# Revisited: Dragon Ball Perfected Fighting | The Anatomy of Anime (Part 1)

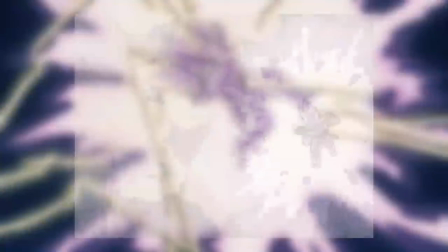[37:22]
And he was sitting there just going, all right, we can wait for Goku, but if he's not here in 10 minutes, we're killing you all. We've seen this. We've seen him hop out of the pod and just go, wow, look at all these people. Nappa, kill him. We've seen Ruthless. Tension rises and the threat has been issued.
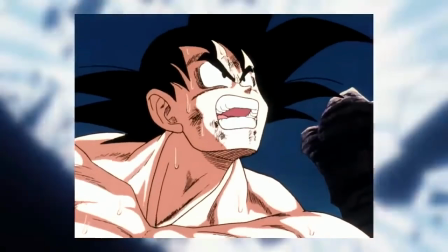[37:42]
Vegeta jets into the air. Goku reacts. As an imposing presence looming above, Vegeta begins to charge his attack.
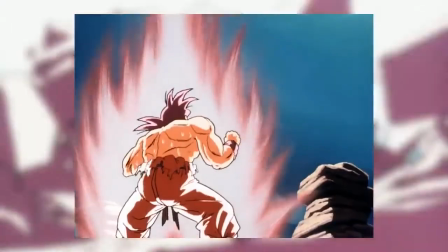[37:49]
Without second-guessing himself, Goku plants his feet and throws caution to the wind, igniting the Kaioken technique.
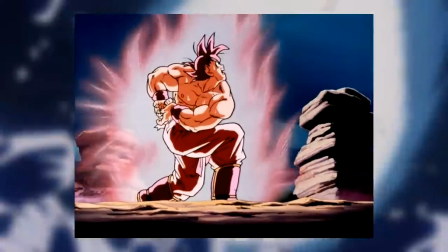[37:56]
What's he gonna do? Give up? Yeah. and just grovel for his life? He should have just went, give me a 10. Let's do a 10. Yeah, let's not even play around with this. Let's not go with 3 or 4. No, let's just go on straight to the top. And then I'm just done.
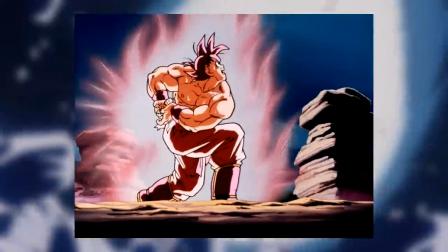[38:15]
Yeah, let's just do that. Yeah, whatever. Either I'll be dead or my body will just be completely incapacitated, in which case I can just wish my body back to normal because there are no stakes. But yeah. Putting his this is a hero thing. This is nothing.
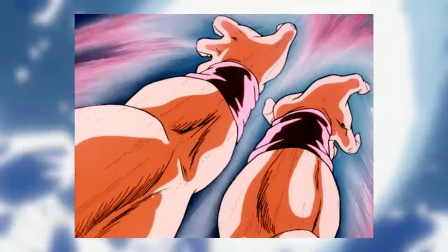[38:30]
Again, going back to Star Wars, Luke knew that he would... That fight was just like, join me by my side, blah, blah, blah. Darth Vader, strike him down. And he knew that Darth Vader was one of the most powerful Jedi of all time and his father, but yet he still fought him.
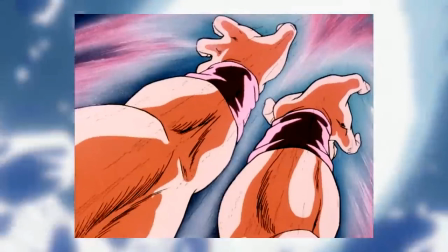[38:48]
This is just a hero thing. This is just a main character thing. In fact, Luke was like, you know what? I can't beat this guy. He's shown it because he's cut off my hand already. I'm not going to turn evil. I don't want to turn evil and join him because if I try to, he's going to capture me and might mind control me.
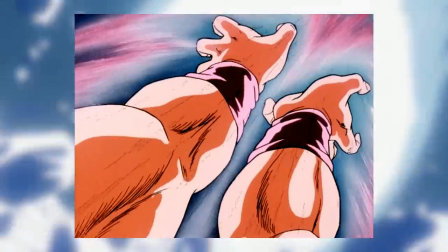[39:04]
Let me just kill myself. And he jumps down and his plan was just to die. It was just to kill himself. You can't have me. this is my preferred option. It just so happened that he got rescued. But like, yeah, his whole plan was, I'm just going to kill myself so you can't have me.
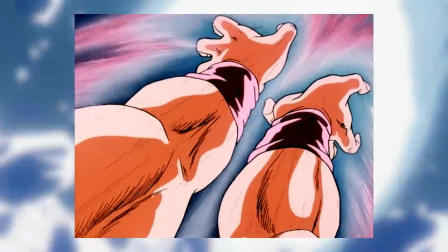[39:23]
Heroes do this type of stuff all the time.
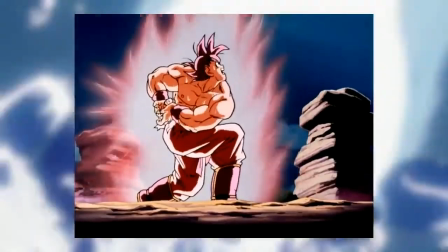[39:27]
Wind, igniting the Kaioken technique, putting his body at extreme risk and in harm's way once again.
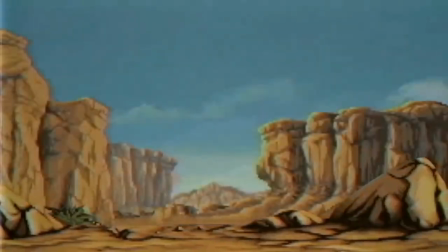[39:34]
During this scene, there's a beautiful amount of visual storytelling taking place also.
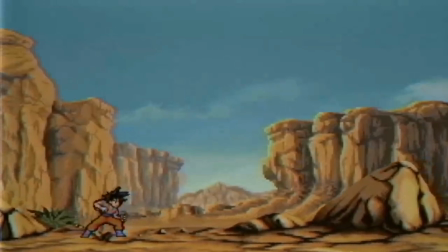[39:38]
Goku is quite literally and figuratively the only thing standing between the Earth and its destruction.
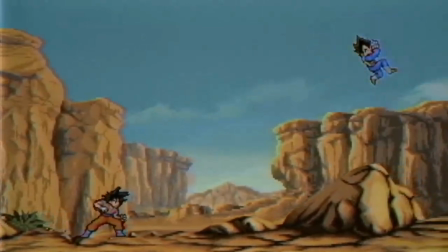[39:45]
Positioning Vegeta above Goku like this also communicates to the viewer or reader that Vegeta is again superior to Goku.
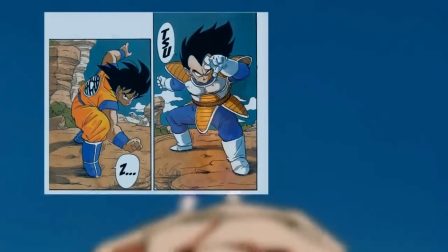[39:52]
This method... No, he is. Yeah. But what is he going to do? Blast the ground from the ground? He's trying to destroy the Earth. Yeah. Why is Goku black? Well, we'll find out in 20 years. Was also implemented during their standoff.
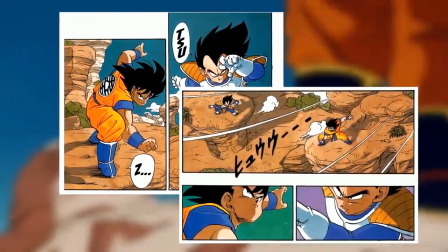[40:11]
Vegeta standing above Goku, mirroring his vision of himself atop the hierarchy.
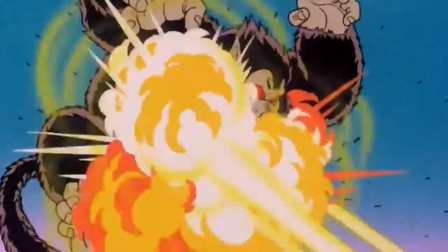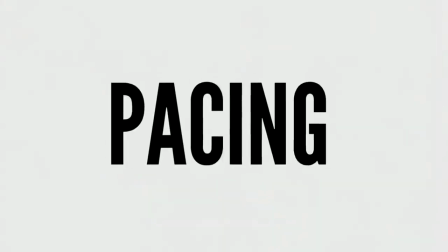[40:22]
The following point I want to make here... Yeah. It blasts good because... Iconic. Positioning and... Planting his feet. And... Literally and figuratively against... in the way of the blast. Oncoming odds and... Et cetera, et cetera. Yep.